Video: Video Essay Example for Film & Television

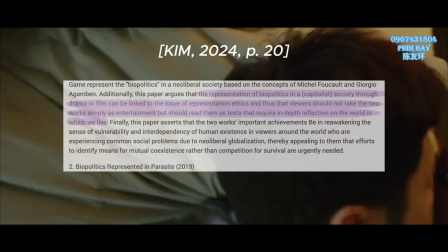[4:06]
Mi Jong Kim argues that the representation of biopolitics in a capitalistic
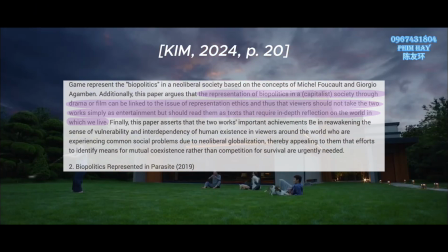[4:10]
society through drama or film can be linked to the issue of representation ethics, and thus that viewers should not take the two works simply as entertainment,
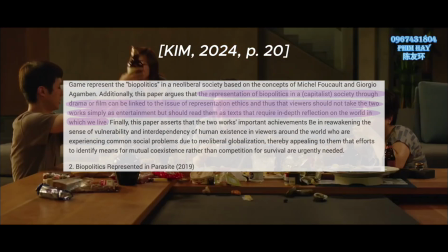[4:19]
but should read them as texts that require in-depth reflection on the world in which we live.
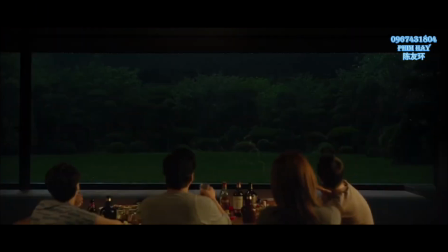[4:25]
Parasite exemplifies this by visualizing the interdependence of the rich and poor within capitalistic systems.
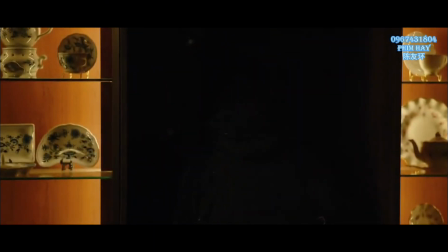[4:32]
This dynamic is visualized through light and dark.
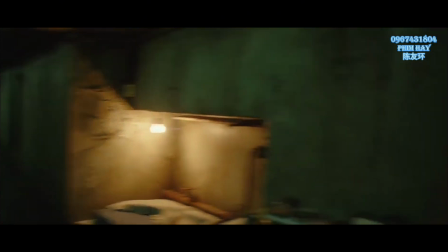[4:35]
Jo In-se, hidden in the Park's basement, manually operates light switches as gesture of servitude, illuminating Mr. Park's path.
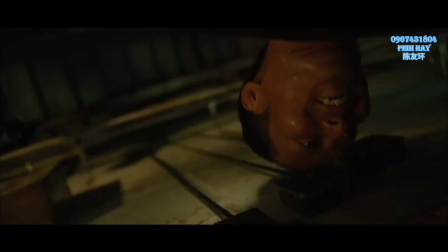[4:42]
This underscores the idea that the lower class exists to support the upper class, while remaining invisible.
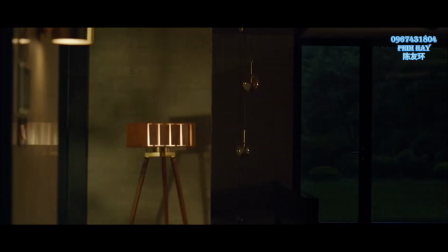[4:49]
The contrasting settings emphasize this dependency further as the Park's sunlit mansion represents privilege, while the Kim semi-basement symbolizes marginalization.
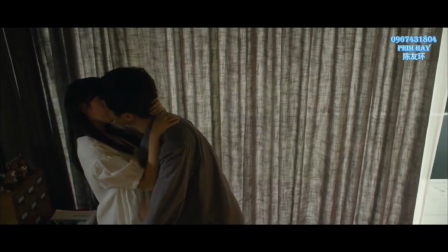[4:59]
Kiwi's dream of ascending to the social ladder reflects the illusion of social mobility, an aspiration ultimately unattainable in their reality.
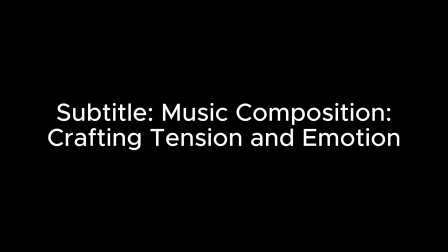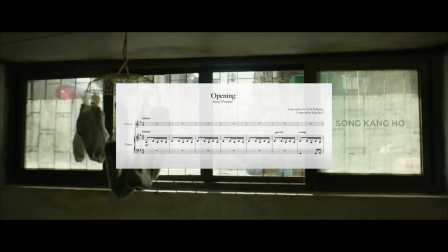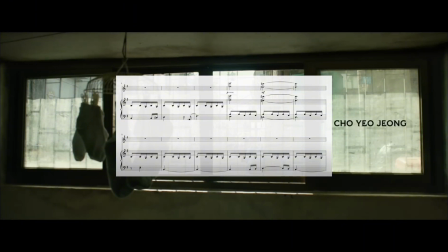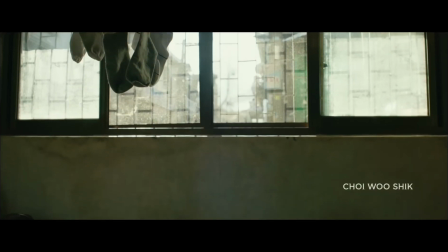[5:29]
In Parasite, the relationship between music and narrative showcases Bong Joon-ho's meticulous direction,
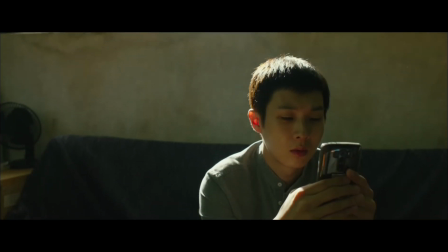[5:35]
as well as the emotional depth added by composer Chong Jang-il. Bong's ability to blend genres often create unique demands for his music team.
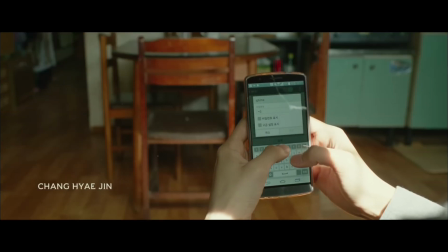[5:42]
For example, Chong Jang-il faced significant challenges while composing the opening sequences for the piano piece.
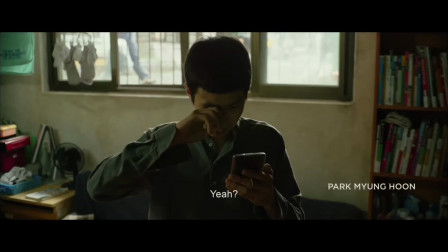[5:51]
Bong described the desired tone as hopeful and very anxious at the same time,
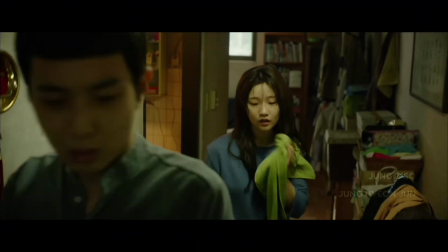[5:56]
a seemingly contradictory request that led Jung to compose 4 versions, all of which Bong rejected.
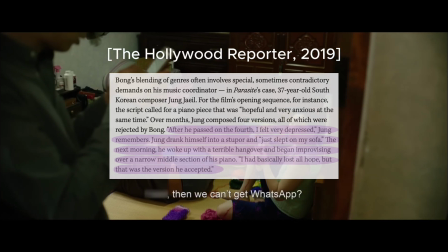[6:03]
Jung quoted, "After he passed on the 4th, I felt very depressed. I drank myself into a stupor and just slept on my sofa.
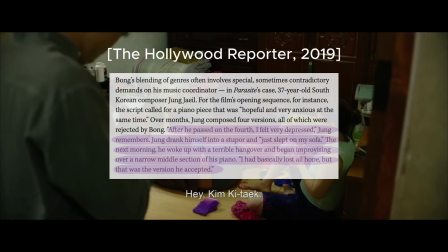[6:10]
The next morning, I woke up with a terrible hangover and began improvising over a narrow middle section of my piano.
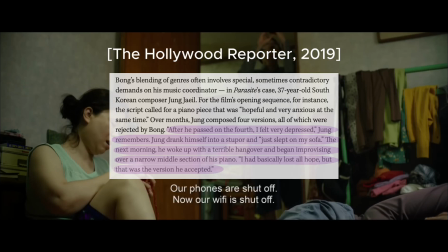[6:17]
I had basically lost all hope, but that was the version he accepted."
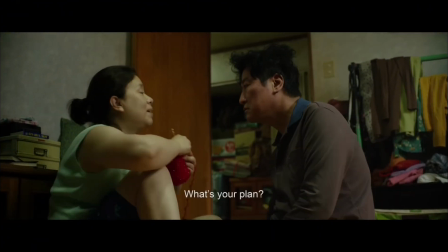[6:22]
This achieves not only the emotional commitment of composers, but also the hands-on involvement of directors like Bong in shaping a film's soundscape.
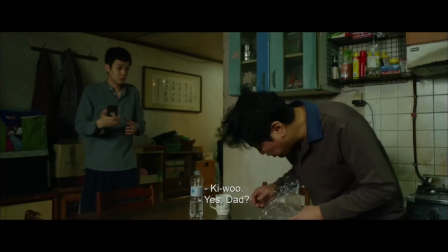[6:30]
Bong's rejection and eventual acceptance of Jung's hungover
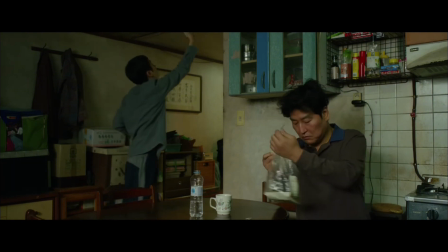[6:34]
improvisation highlights how directors can push composers towards creative breakthroughs.
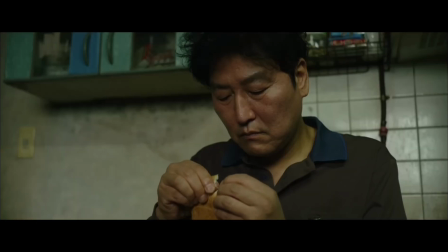[6:39]
This synergy between directors and composers demonstrates the complexity of film music as an art form.
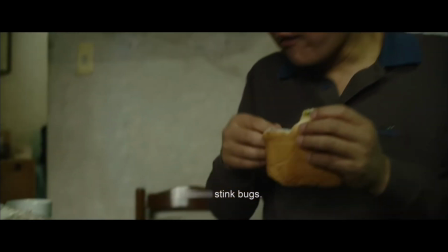[6:44]
It is not merely an auditory accompaniment,
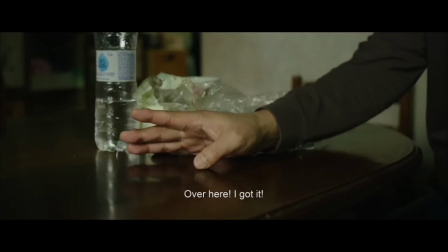[6:47]
but an extension of the narrative carefully crafted under the director's guidance to evoke nuanced emotions and enrich storytelling.
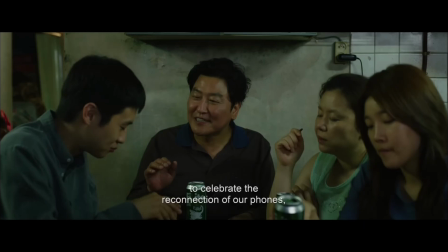[6:58]
The narrative of Parasite begins with a descent to ascent, both literal and metaphorical, as we are introduced to the Kim family in their cramped semi-basement home.
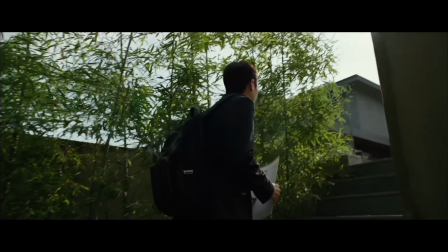[7:06]
This space reflects their marginalized societal status, while the Park family resides in a mansion on a hill, symbolizing detachment from the struggles of the lower class.
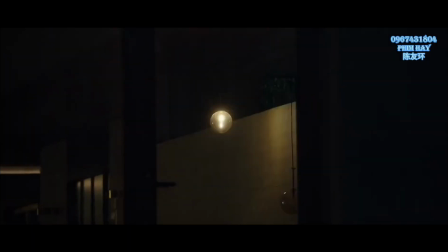[7:15]
The hidden basement in the Park household, excluded from its blueprint, symbolizes repressed societal truths.
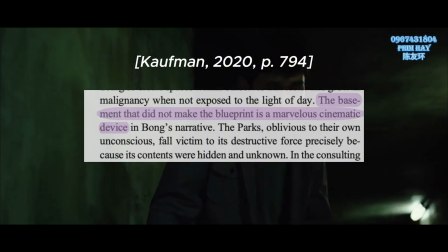[7:21]
Kaufman observes that the basement that did not make the blueprint is a marvelous cinematic device, illustrating how the poor are the foundation of society.
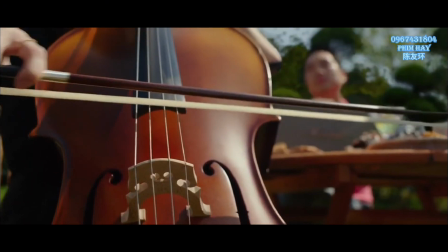[7:30]
The chaotic climax where violence erupts from the basement during the garden party starkly portrays the consequences of repressing these truths.
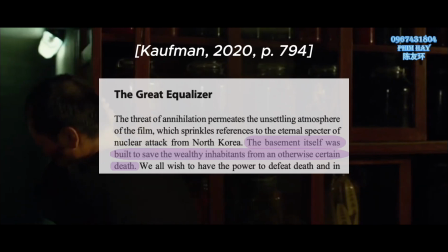[7:38]
Adding to its symbolism, the basement itself was built to save the wealthy inhabitants from an otherwise certain death.
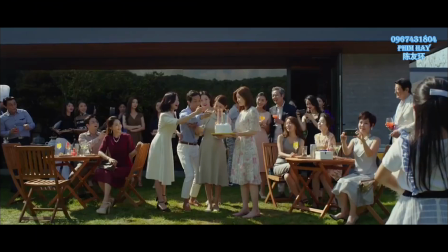[7:45]
This reference to annihilation heightens the film's unsettling atmosphere, emphasizing the precariousness of privilege built on buried inequalities.
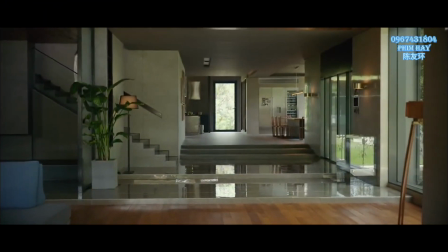[7:59]
By blending artistry with social commentary, Bong redefines the director's role, proving how cinema can both entertain and provoke thought.
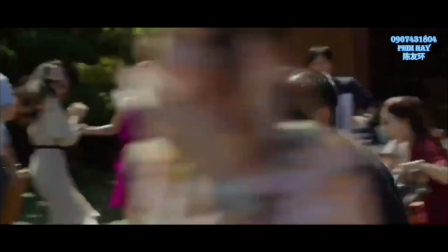[8:08]
Parasite is not just a story of 2 families.